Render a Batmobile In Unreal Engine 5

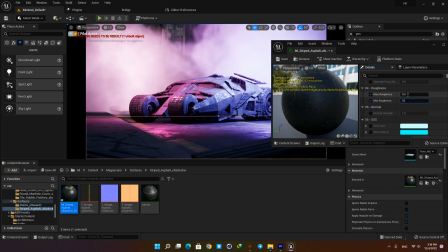8:18 Tweak these parameters to achieve your desirable result. As you can see, it makes the road pop up and makes it look more interesting than a bland and dry material.
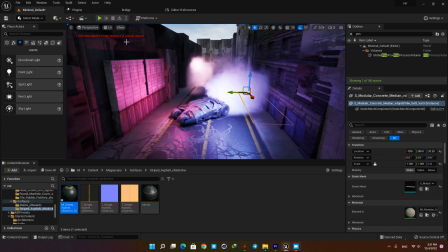8:29 Okay, now I'm finished with setting up the scene, and the last part of the job is to add some post-production effects.
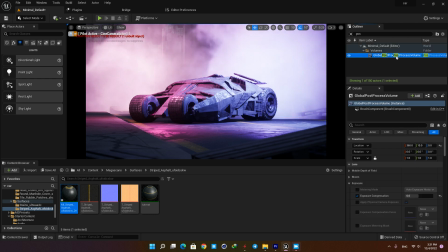8:36 We are gonna start from the top and add everything which makes our render look better. First, let's add some bloom. Here something around 3 looks fine.
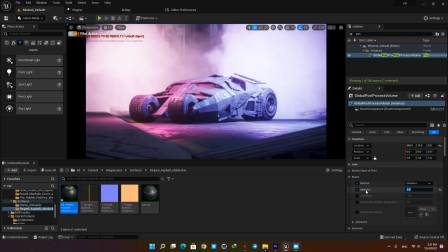8:45 You can enable and disable the effect to see the before and after and decide if you want to keep it or not. Here I'm gonna add a little chromatic aberration. Something about 0.6 looks good. Be careful not to overdo it, otherwise it messes up all the work you have done by now.
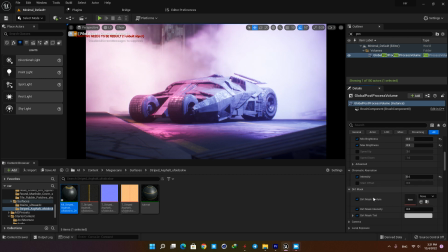9:02 Next, I'm gonna add a dirt mask which makes our camera lens look dirty with some dust and scratches.
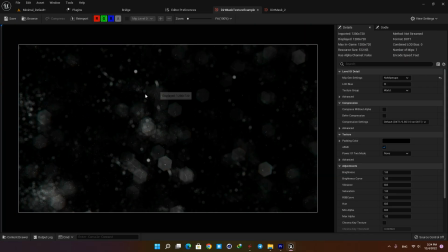9:08 Just Google dirt mask and download one. I downloaded this one, but I found out that it's too big for the lens and it won't look natural.
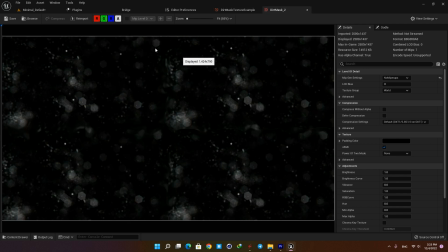9:17 So I opened Photoshop and duplicated 3 times to make an image with smaller artifacts.
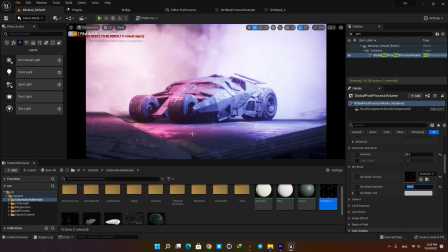9:23 Just drop the image on the content browser and assign it to the dirt mask texture. Play with the intensity and tint to achieve the result you like. Next, I'm gonna add some vignette to the image. Something around 0.6 or 0.7 looks good in this case.
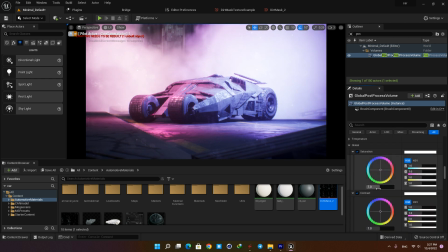9:41 Now here we have color grading, which can make a huge impact on your image. Here I'm gonna increase the saturation to make the colors pop up.
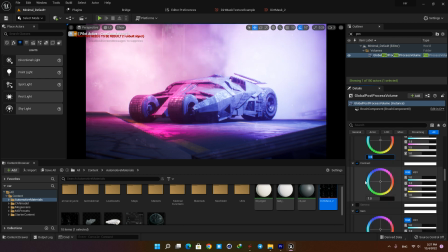9:50 There are a lot of settings here which you can play with to achieve amazing results, but here I'm happy with the colors, so I'm not gonna touch them anymore. Here you can also play with the contrast and adjust it if it's needed. The last thing I'm gonna add is film grain.
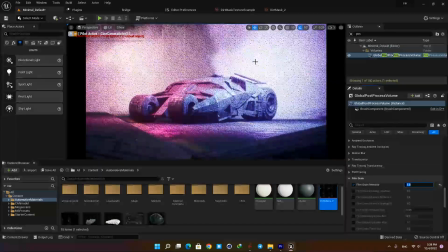10:08 A little bit of noise makes your picture look more realistic, but again,
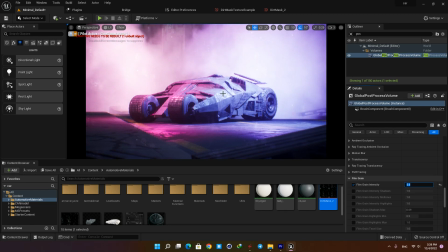10:12 keep in mind that you should use them carefully, otherwise it won't look good at all and it can break the image easily.
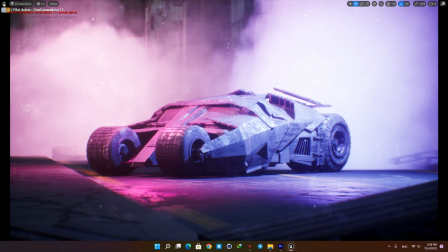10:18 Yeah, and that's it. This is all I'm gonna do for the post-process effects and I'm happy with the result, so let's take a high-res screenshot and finish the job.
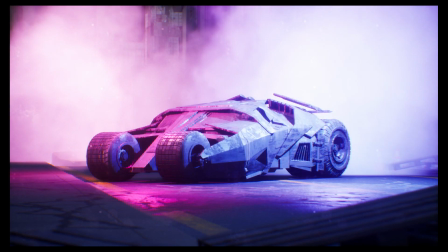10:27 I hope this was useful for you, and if you have any questions, please let me know in the comments. Thanks for watching. See you next time.